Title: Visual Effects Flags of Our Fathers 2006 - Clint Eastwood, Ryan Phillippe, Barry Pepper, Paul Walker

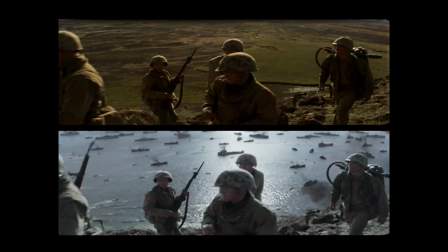4:13 The island is part procedural 3D, like mathematics, creating the geometry, and part of it is paint touch-ups.
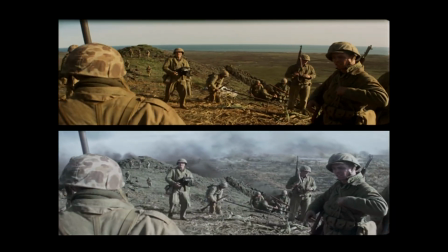4:20 And there's millions of little minutiae going on here, little explosions, little burning debris in the background.
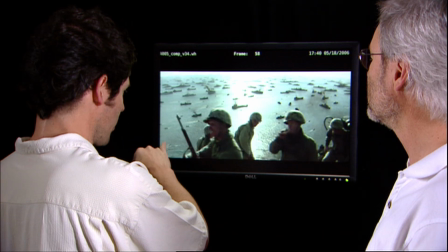4:25 I mean, we even have people stepping off the ships down at the bottom that you don't even really see, but you sense activity.
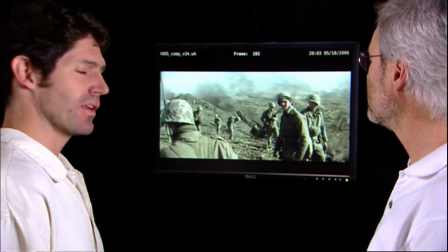4:31 So an intense amount of work in the background and an intense amount of work separating the foreground from the background.
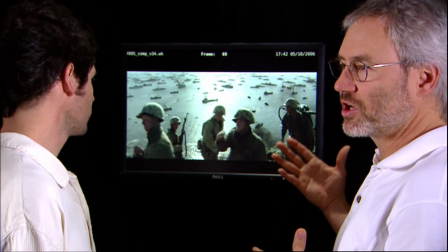4:37 This environment also made for a very quick shoot for Clint so that he could keep moving forward
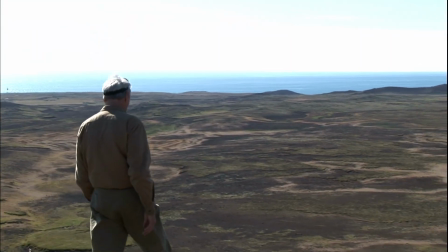4:43 without having to worry about what the background and all the actions are for the layout of a shot and how it should play out.
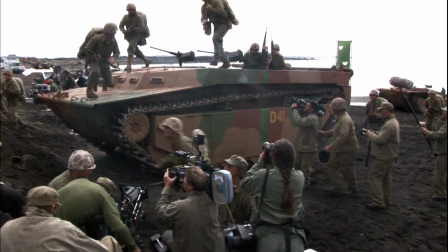4:49 Go, go, go! Move it! Go, go, go, go, go, go!
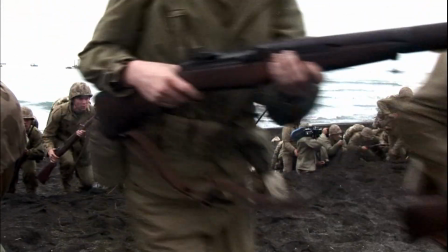4:54 In trying not to be invasive into Clint's style and change what Tom and Clint are trying to accomplish,
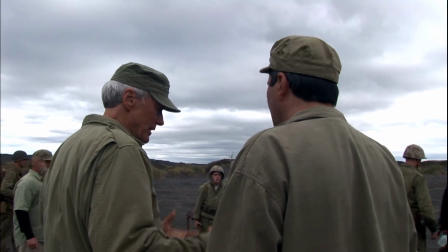5:00 we need to know where everything is in the real world that we're photographing. We needed a way to make sure that we could fit into that world at any given moment.
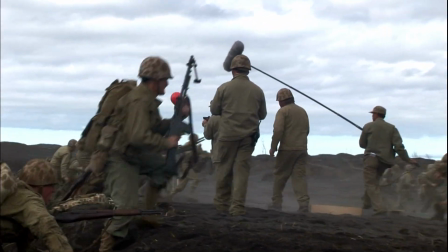5:10 So we set up a bunch of marker balls on the set.
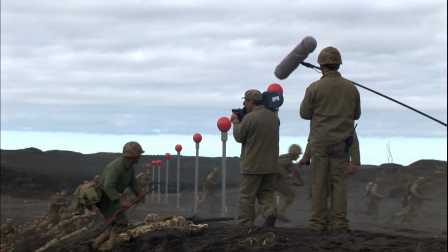5:15 They're markers that you measure the distance between them on the set, so you know exactly what those are. And in the 3D space in the computer, we match that those balls so that we know now we know exactly where the spatial relationships are in that given shot.
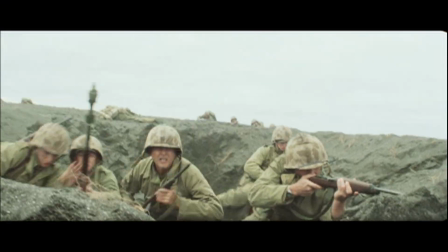5:33 Once the material starts getting turned over to us,
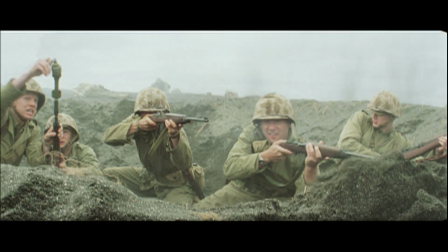5:36 the integration team take the plate that was shot and create a digital environment that matches that live action plate.
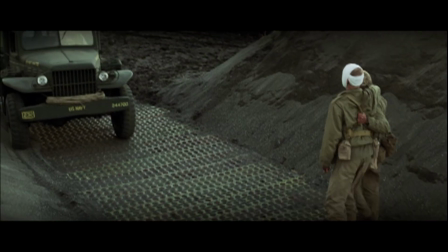5:45 Some of the other teams that are involved are the lighting team, making sure that as we are rendering whatever digitally,
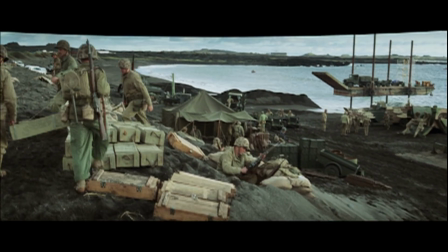5:52 be it the water or the tanks or the soldiers, as we put them into the scenes, they are lit in the same way, whatever lighting was on that particular day.
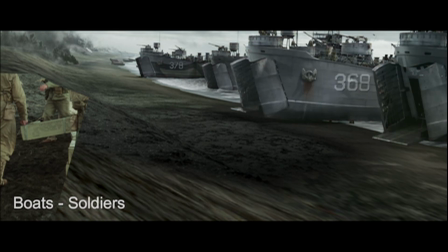6:01 There are some shots where you don't see it dimensionally change, or you don't see it in perspective change.
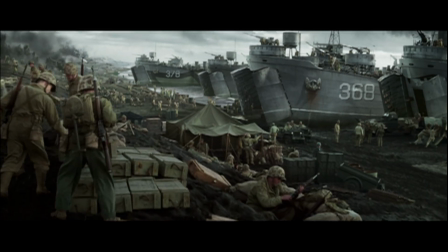6:06 And so we had the ability to do large, what we call pan and tile matte paintings, which you're creating an oversized photoreal matte painting using real photographic elements and creating a large matte painting
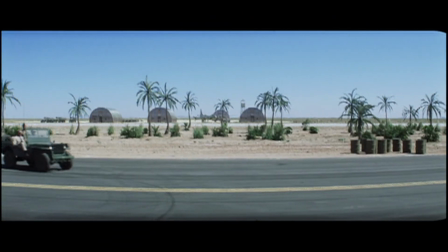6:21 that you can then zoom in on and go to different areas and put into the background of a plate.
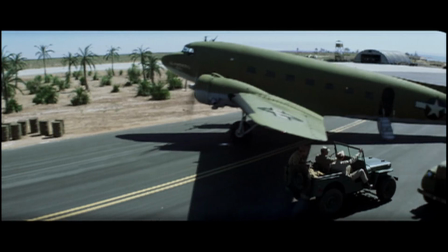6:25 One of the benefits of that is it takes less time to render.
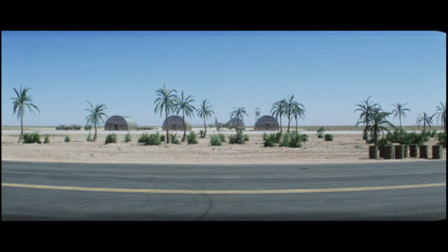6:29 If you have a large 3D element in a final composite, that's going to take a long time to render and process. So matte paintings are helpful to get you through work quickly.
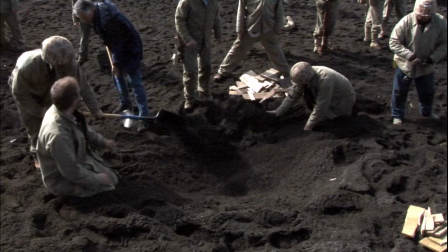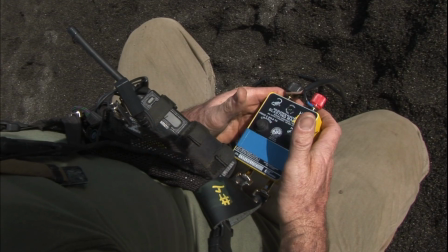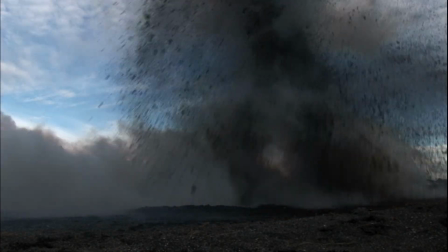6:53 The physical effects that Steve Riley was doing, they were going to be the first front of trying to get it done. And because time obviously is money,
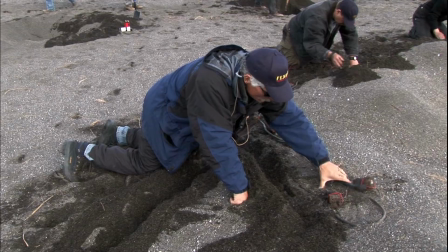7:03 their reset time is always significant, so we decided that we'd be prepared for 2 reloads.
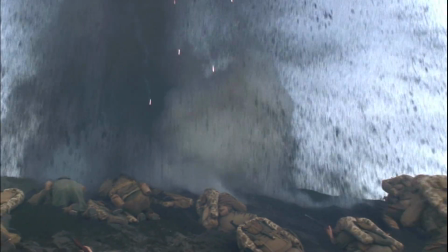7:09 At that point, we could evaluate what we need to take care of in post.
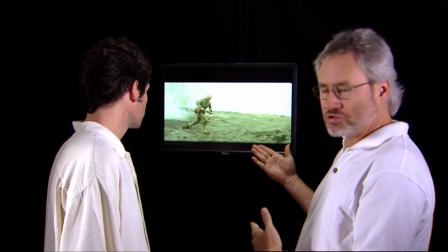7:14 We'd shoot 1 take or 2 takes of pyro, and that's all we're loaded for.
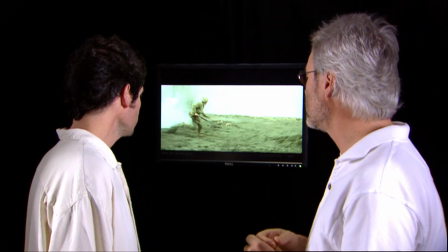7:19 And this is what we turned it into. Same shot. There's the before, there's the after.
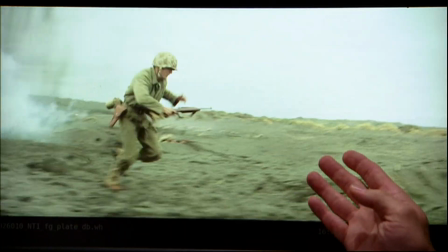7:26 So what we've done is we've added a great deal of pyro because it would have taken way too long to do this on set.
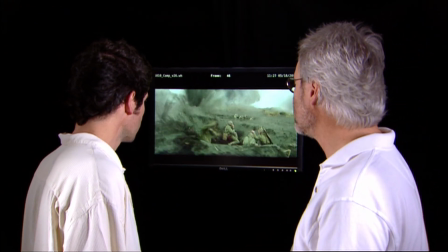7:31 And we've also added suribachi in the background, and we have planes,
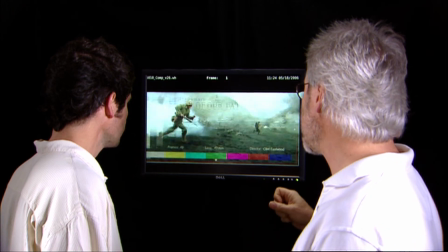7:39 and then we just enhance sort of the color and tonality
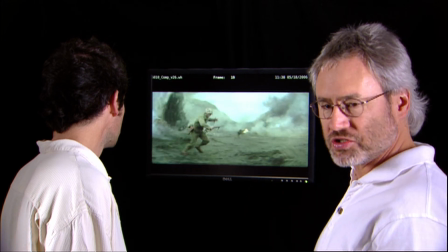7:43 of the shot to give it much more of a war setting rather than a sunny sort of
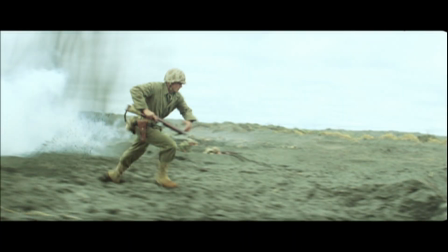7:49 situation. Some of it's pretty obvious, but some of it is not. There are, of course, many more CG characters.
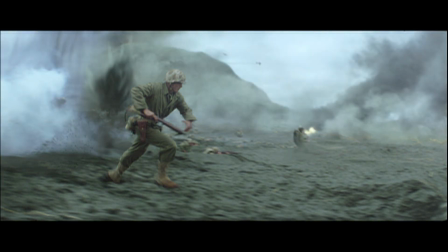7:54 You can see them in the background here. There's the plate version, live action people, but then we need to have people actually get hit.
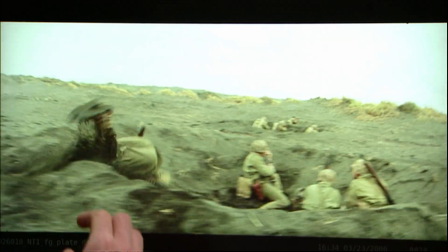8:01 We didn't want them to get hit in real life. To make it a bit more scary, we got little strafing hits right on the heel of the feet,
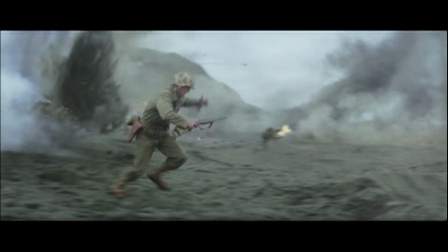8:07 but that was a key point, is to be able to embellish the shot, but make it fit in with everything that was shot for real.